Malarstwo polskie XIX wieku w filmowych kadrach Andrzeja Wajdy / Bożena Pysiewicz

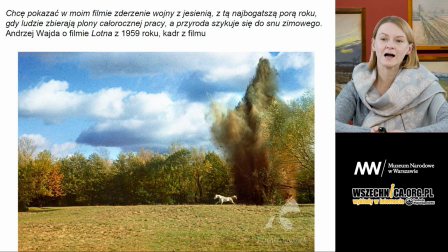I poszukajmy tych cytatów, tych aluzji w malarstwie polskim. Lotna to film o przeszłości, który posługuje się również cytatami i wizjami właśnie z malarstwa z przeszłości.
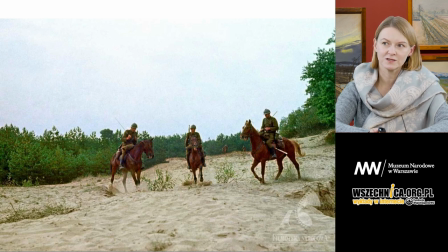Tutaj jeden z najbardziej znanych kadrów z tego filmu, ten patrol kawalerzystów, którzy znajdują się na piaszczystej drodze. Ta zieleń jest bardzo taka skromna, bardzo surowa.
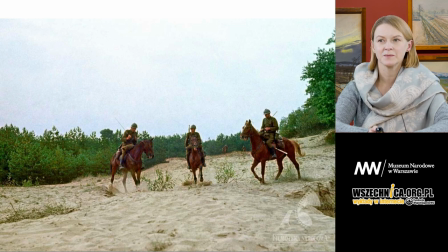Doskonale znamy tą scenę z obrazu Maksymiliana
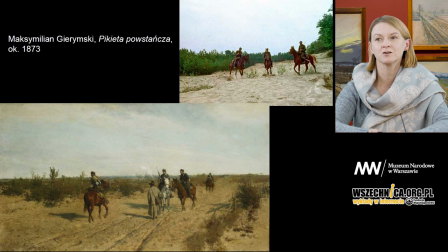Gierymskiego, Pikieta Powstańcza, znanego również pod tytułem Patrol Powstańczy z 1873 roku. To samo ujęcie, ta sama jakby temperatura emocjonalna ukazująca to
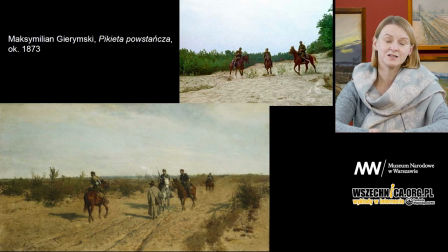wydarzenie no, opowiadające inną historię, ale jak maluje to Maksymilian Gierymski?
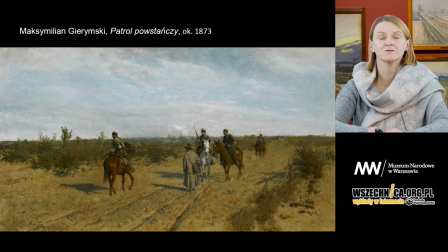W obrazie obraz mamy podzielony na dwie sfery. Na sferę ziemi i sferę nieba. Proszę zwrócić uwagę, że one właściwie są takie same. Ta linia horyzontu wyraźnie dzieli nam obraz na ciepłą kolorystykę ziemi i zimną kolorystykę nieba.
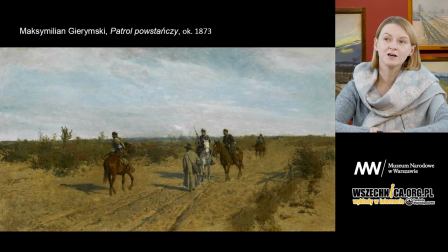piaszczysty pejzaż, takie bardzo skromne, mizerne, wysuszone kępki trawy i sylwety powstańców na koniach, które spotykają chłopa.
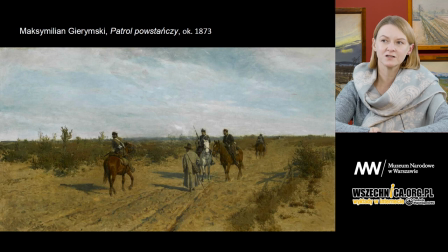Jednak co jest najważniejsze w tym obrazie? Ten wzrok, który patrzy poza obraz, ten wzrok, który nas gdzieś kieruje poza tą scenę, tam gdzieś czai się niebezpieczeństwo. I to samo,
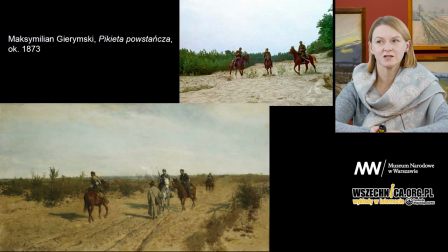to samo niebezpieczeństwo wyczuwamy w kadrze Andrzeja Wajdy z filmu Lotna. Tych trzech żołnierzy patrzy przed siebie, jedzie przed siebie.
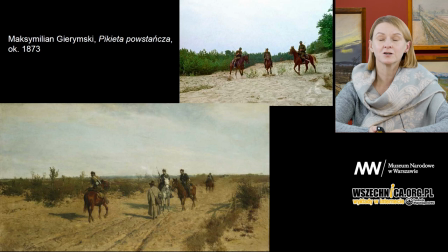Mamy ten spokój przyrody i zagrożenie, które za chwilę się wydarzy. To, co jest nieodwołalne. Historia 1939 roku.
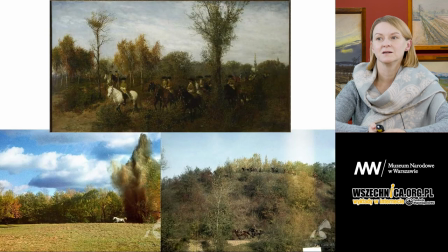Kolorystyka, kadry, ludzie wtopieni w zieleń, jeźdźcy, kawalerzyści, ostatni kawalerzyści Rzeczpospolitej ukazani w filmie Wajdy,
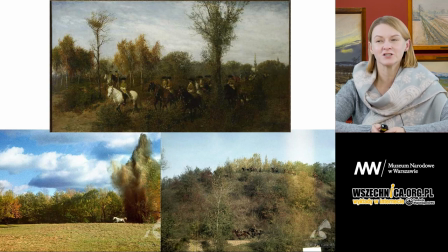nasuwają nam skojarzenia z obrazami Maksymiliana Gierymskiego, z tym jego wyczuleniem na piękno przyrody, ale piękno bardzo zwyczajne.
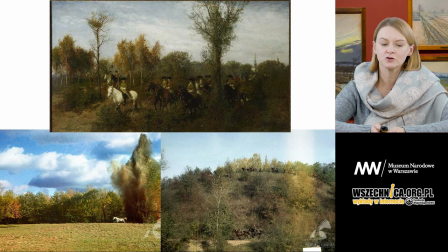Ta natura ukazywana bez jakiegoś upiększenia, a bardzo wrażliwie z taką dokładnością, ale malarską, z tym malarskim wyczuleniem i z tym nastrojem,
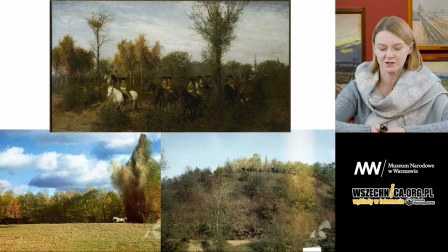który pojawia się w jego twórczości. Ludzie gdzieś w oddaleniu, nie na pierwszym planie, wtopieni w przyrodę, podporządkowani światu, podporządkowani tonacji barwnej, która dominuje w przedstawieniach Maksymiliana Gierymskiego,
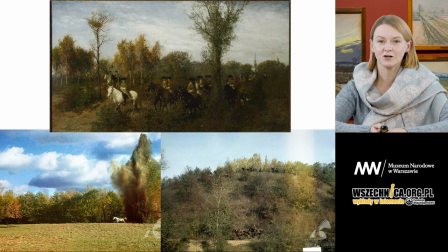więc ta zwyczajność, ale zamieniona w wyjątkowość malarstwa.